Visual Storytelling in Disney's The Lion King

And then the right image is when Rafiki realizes that Simba's alive and he is the rightful king to the Pride Lands.
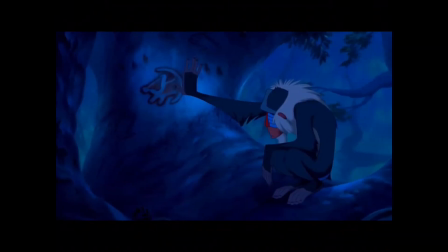4:12 And this is a heartbreaking moment where everybody thinks that Simba's dead,
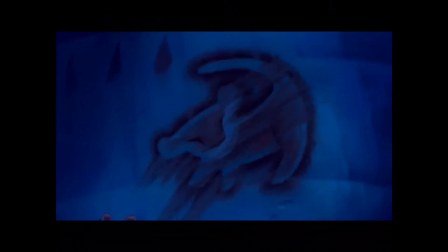4:17 so he will not become king, and he perished instead.
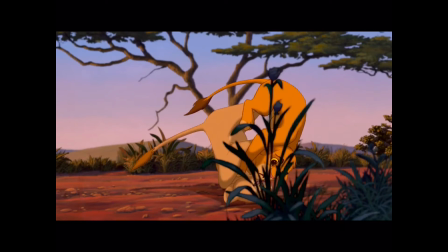4:23 So it's a sad moment. And then obviously there's the Nala flip, which is what it's called by the directors. It's when Nala will be in a fight with somebody and she just flips her enemy over her head
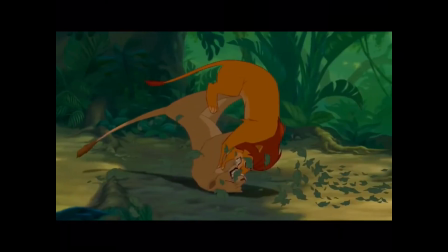4:39 and pushes them to the ground. And she does the exact same thing when they're older.
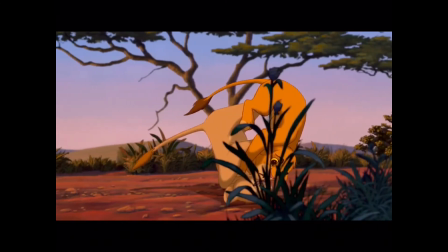4:43 And it's in the beginning, it's used to teach Simba a little bit of humility.
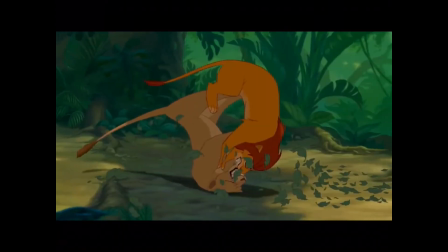4:48 So it's a fun little throwback when they meet again and she does the same thing, and that's when he recognizes her.
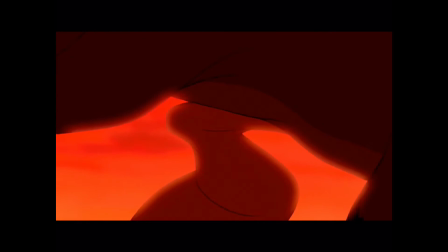4:56 And eventually it even saves its life because Simba does a Nala flip at the end.
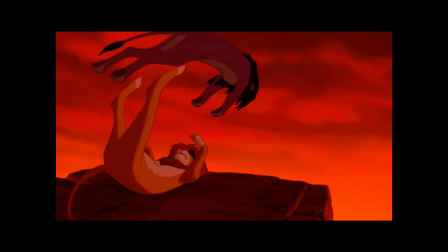5:01 He just flips Scar over his head, which defeats him. So that's fun. It's something that you immediately recognize, and those are fun storytelling elements, recurring storytelling elements that you can think of and reuse, to connect all kinds of story points together.
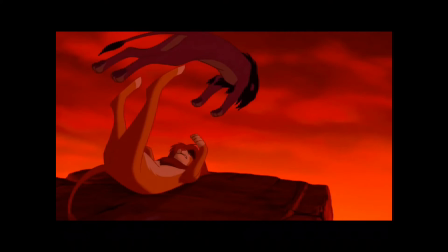5:19 And then there's also fun recurring things like Simba's roar,
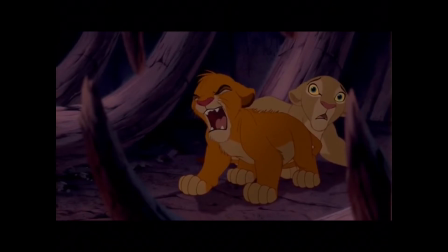5:25 not being the big adult lion roar that he wants it to be.
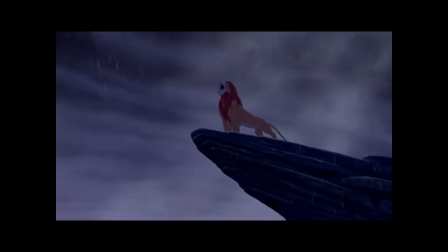5:31 And then obviously later on, they save it to the end, like when he does his mighty Lion King roar.
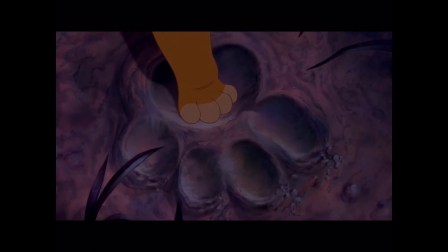5:39 This, like, stuff like this is like not a recurring storytelling element, but it's so, like, this is visual storytelling. You can do this in movies and comics and illustration. It's so clear and simple, like, what this means.
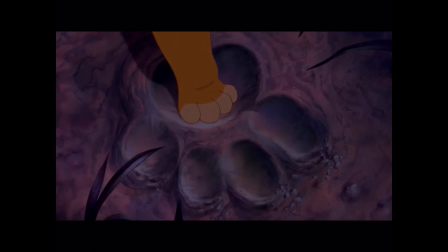5:55 Like Simba's just had this really bad experience with the hyenas, and then his dad had to come and rescue him. But all that Simba wants is to be as cool and as brave as his father. And this image basically tells him, like, you're not ready. You're not ready to be king yet.
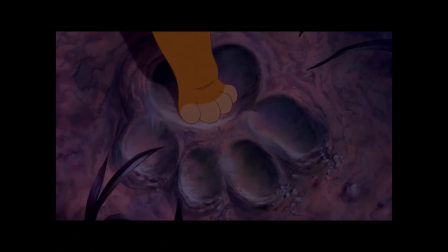6:14 Too, like, this ties into the main, like, story of Simba having to grow up and become king and learning what it means.
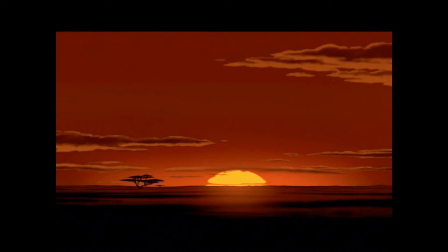6:22 There are some repeating elements in the story that are less obvious than others, at least I think so. The reason I think The Lion King is brilliant is not just for its amazing visuals and solid story structure, even though those are really, really good.
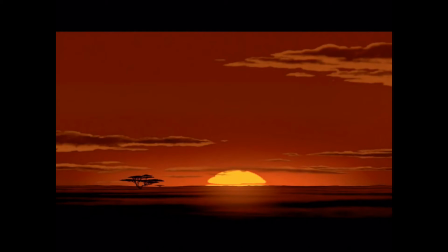6:39 Lion King has a really solid economic story structure. But there's a ton of very subtle visual clues that are used to tell the story, so our brain picks up on it subconsciously as well, so you don't have to spell everything out. And it ties a lot of things that happen together in a really nice way.
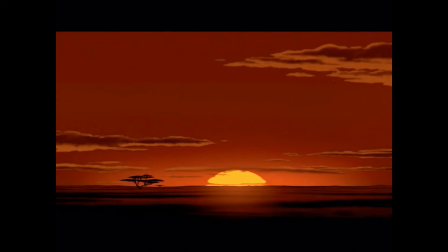6:59 So I want to specifically talk about how the film has a lot of visual symbols that represent and support the idea of the circle of life. I also really believe that they use so many, almost like a circular, even like story.
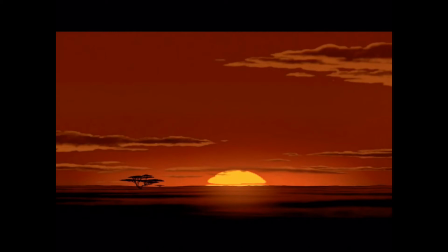7:16 There's a lot of times when the story just literally circles back and connects back to things that happened in the past, or even make the characters really backtrack or circle around. It's really great. They use a lot of circles and cycle imagery. So obviously the sun and the moon,
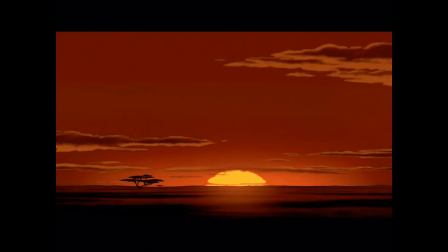7:35 these represent our day and night cycles, and in the movie they are usually used for showing things about life and death, but it's also a symbol for kingship. Remember that in this film, the circle of life isn't just about life and death, but it's also about you taking your place and fulfilling your role in that cycle.
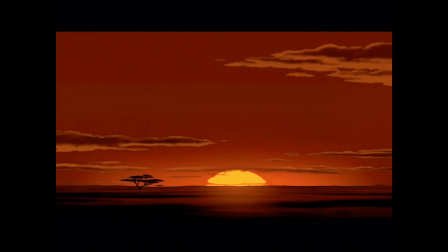7:53 And the Lion Kings are directly connected to the circle of life. So sun and moon imagery is used a lot in the film.
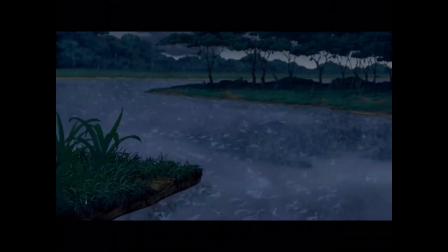8:00 And then something like rain and drought are used as well. They are signs of good versus bad leadership in the film.